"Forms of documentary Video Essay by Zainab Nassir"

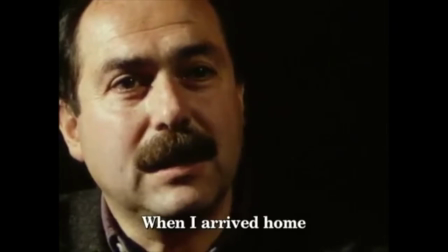8:17 However, the commentary does not use a third-person narrative. It uses the first person, which makes it a first-person film.
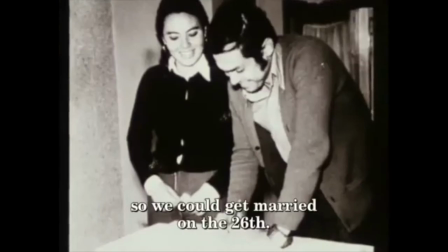8:26 The elements of subjectivity that came from it being a first-person film do not undermine the fact that the archival
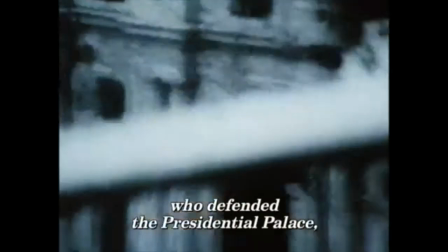8:33 footage and this film are also an objective rendering of that certain history viewed from several different different points of view.
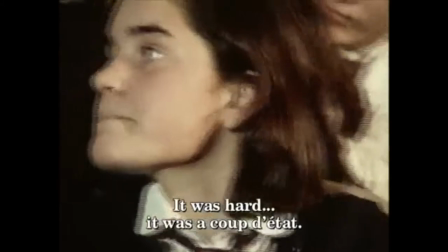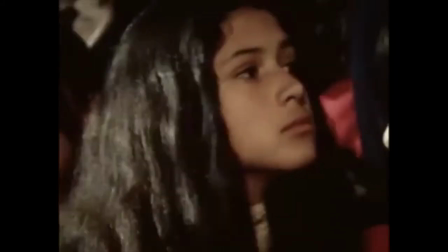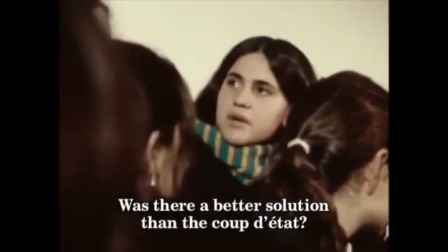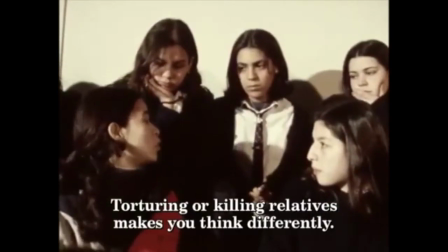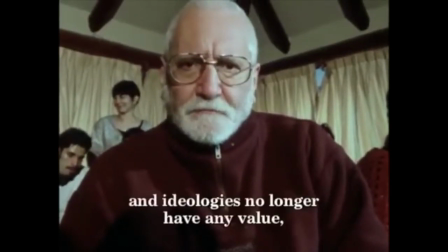9:03 At the end of the documentary, a man is shown speaking directly to the camera, making statements without being interviewed.
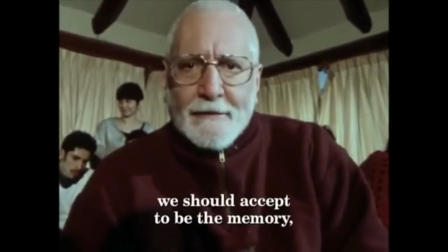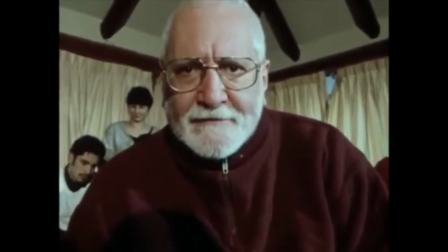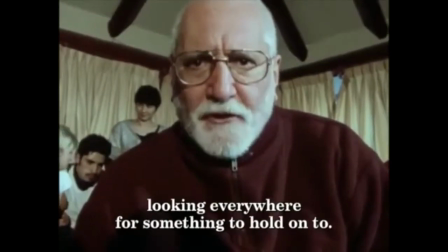9:21 That shows a very advanced level of interaction in the documentary.
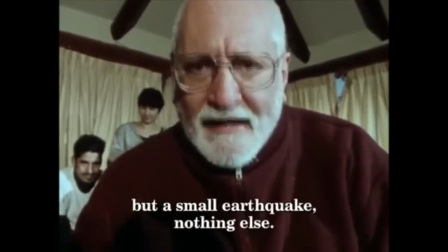9:26 Furthermore, this reflects the anger that the Chileans hold within themselves towards their unforgotten suppressed memories.
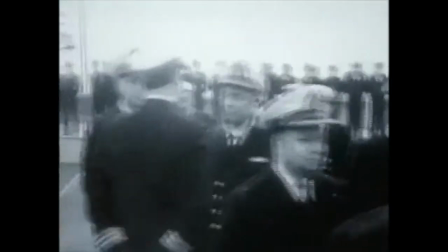9:35 Obscinate memory is an excellent example of how memory persists just under the surface, even though society has seemingly moved on.
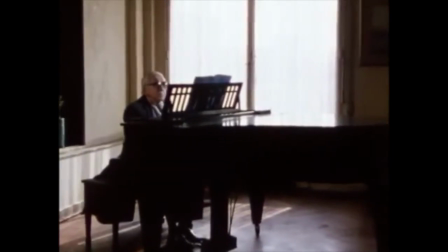9:49 Perhaps one of the most touching poetic elements used in this documentary is
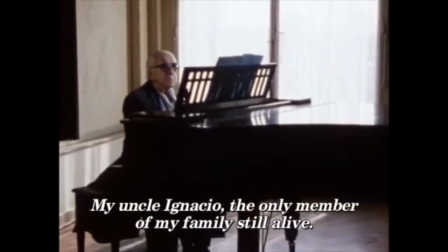9:54 the metaphorical image of an elderly man attempting to play the piano but is unable to.
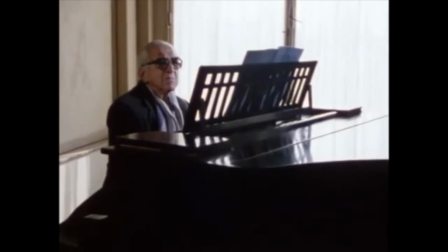10:00 This creates the idea that the piece of music itself is like the memory that the film is trying to bring back but it's faulty.
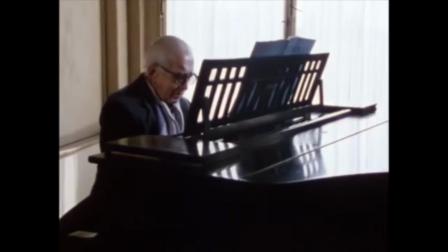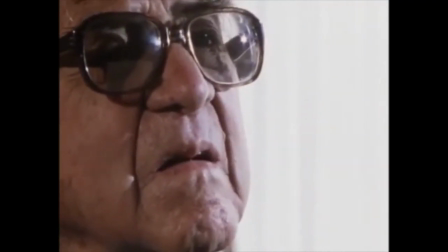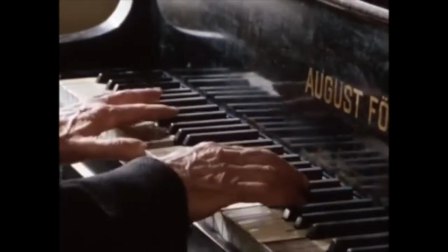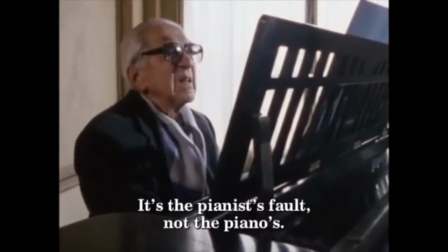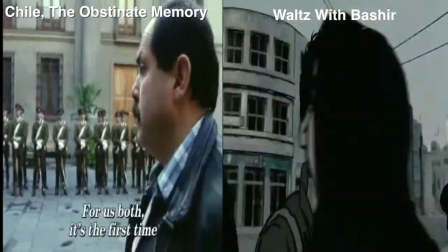10:38 In conclusion, I found that both documentaries have elements of almost each single form of documentary.
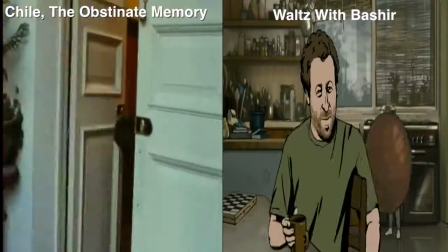10:46 Waltz with Bashir uses poetic camera movements, lights, sound, edits and a poetic dialogue.
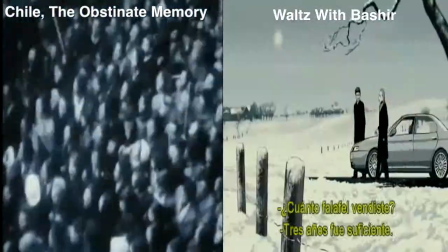10:53 Comparatively, Chile, the obstinate memory,
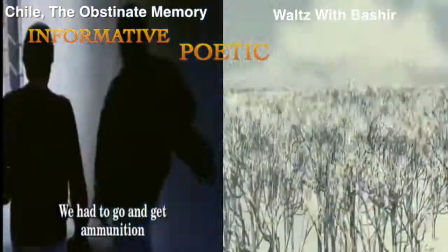10:56 is primarily informative but often uses poetic commentary and some poetic images, i.e. the image of the pianist.
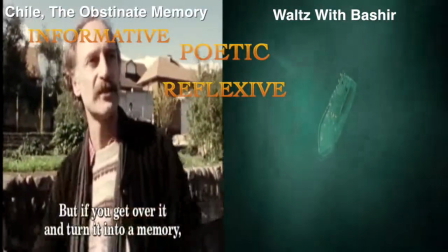11:06 Both films are reflexive and are very personal as both filmmakers portray their painful past through their documentaries.
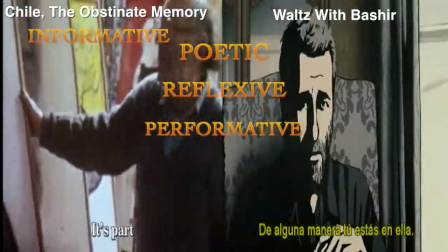11:15 Both films are performative as the filmmakers are in search for their memory and identity throughout the documentary.
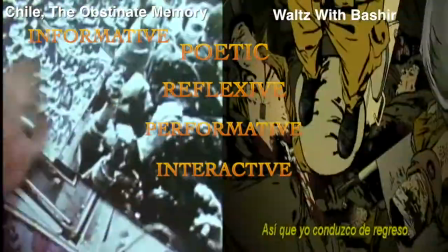11:24 Both documentaries are interactive as both filmmakers interact with the interviewees who are there to help them formulate their own history.
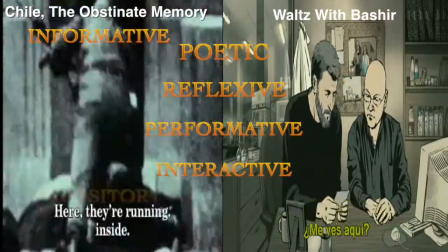11:34 Chilly the obstinate memory uses slight expository conventions at the start but
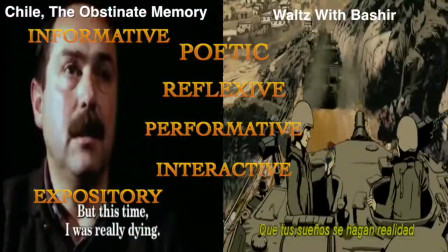11:38 soon shifts into the first person narrative making it a personal documentary.
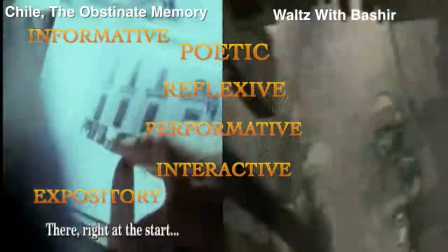11:44 Those documentaries were both successful in informing their audience about memory,
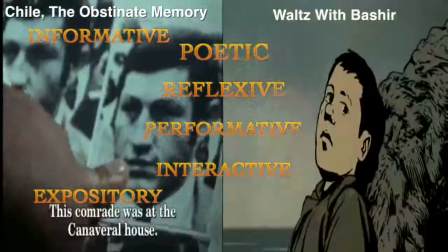11:50 war and trauma and raising an anti-war statement through their documentaries.